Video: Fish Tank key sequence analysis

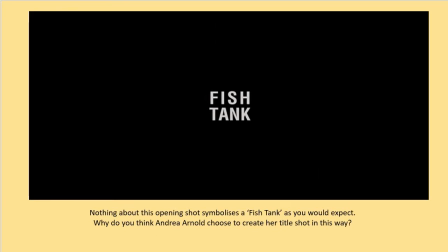0:00 Hi Year 12, Miss Hopkins here. As promised this is your lesson for this week and we're still focusing on fish tank. The first thing I want you to think about is the fact that nothing about this opening shot symbolises a fish tank as you would expect. So when we press play, this is the first thing that we see from this film.
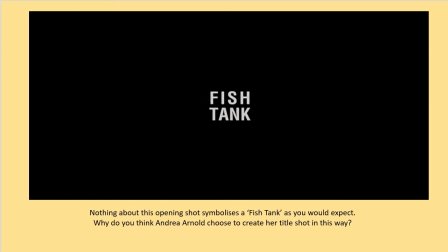0:19 And whilst I go over the things that we're going to be talking about today on the next slide, I just want you to be pondering in the back of your head, why do you think Andrea Arnold chose to create her title shot in this way? So if you'd rather just think about that for a moment, just pause this, write a few bullet points, and we'll come back to it in a moment.
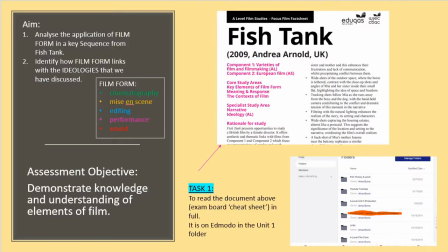0:38 So today, two aims of the lesson. First one is to analyse the application of film form in a key sequence from Fishtank. And we've done this before. You've definitely done it with me for Vertigo and Inception. and then we're also going to think about how we are able to identify the way
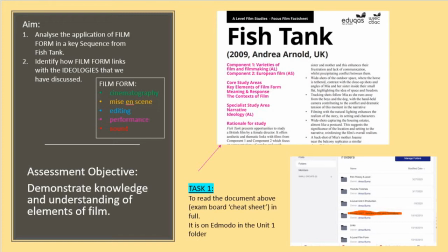0:58 that film form links with the ideologies that we discussed last week so just as a quick recap five categories of film form cinematography mise-en-scene editing performance and sound and the whole point of this is to link with the exam assessment objective which wants you to
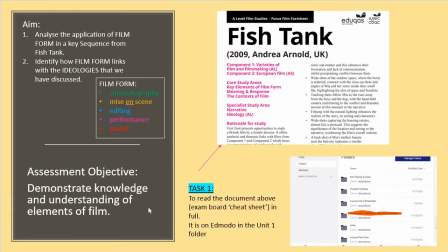1:18 understand or to demonstrate your knowledge and understanding of elements of film. The very first thing that you need to do is get onto Edmodo if you haven't done so already and read this cheat sheet.
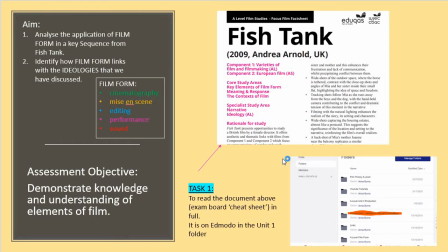1:30 These are the first source of all films that you should go to that we have to study. It's made by the exam board and it tells you, gives you a lot of context about them. So you probably want to pause this presentation here if you haven't read it already so you can log on to Edmodo and go and find it.
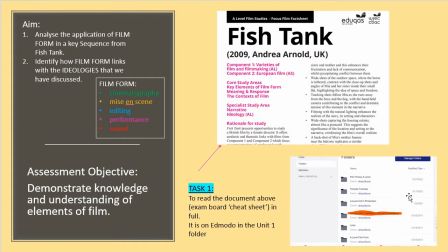1:46 It's in our unit one folder on our page as you can see here okay so once you've read that I'm not going to go through key parts of that it's there for you to use as a tool to support you with this lesson
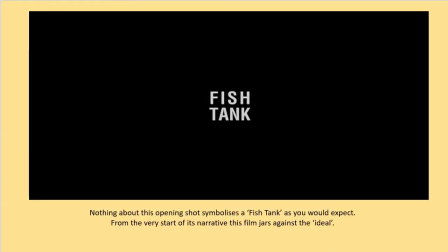2:01 I'm just going to go back to this title slide so for me the reason I wanted to to bring this up straight away is when we're analyzing films we always think about really important or significant shots for instance in Inception with the spinning totem it's the key shot that makes everybody understand what
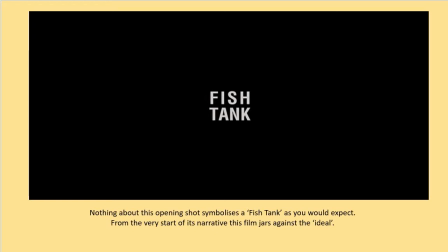2:18 the film's about but sometimes we forget to look at the title shots as well the title shots are just as important Andrea Arnold would have really planned exactly how this was going to look it wouldn't have been just in final cut I'll just tie a fish tank and whatever we'll hope for the best and for me the reason I think that she has done this is because
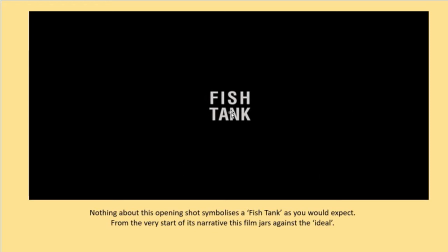2:38 it very obviously does not connote a fish tank and that therefore from the very start of the film shows to me as the audience as a spectator that the narrative of this film is going to jar or argue
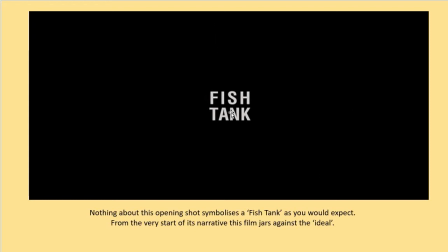2:53 or challenge against anything that is ideal so it's not an ideal vision of a fish tank therefore what is about to come next in the rest of the film probably isn't an ideal vision of society of youth of gender of relationships and that inevitably does become true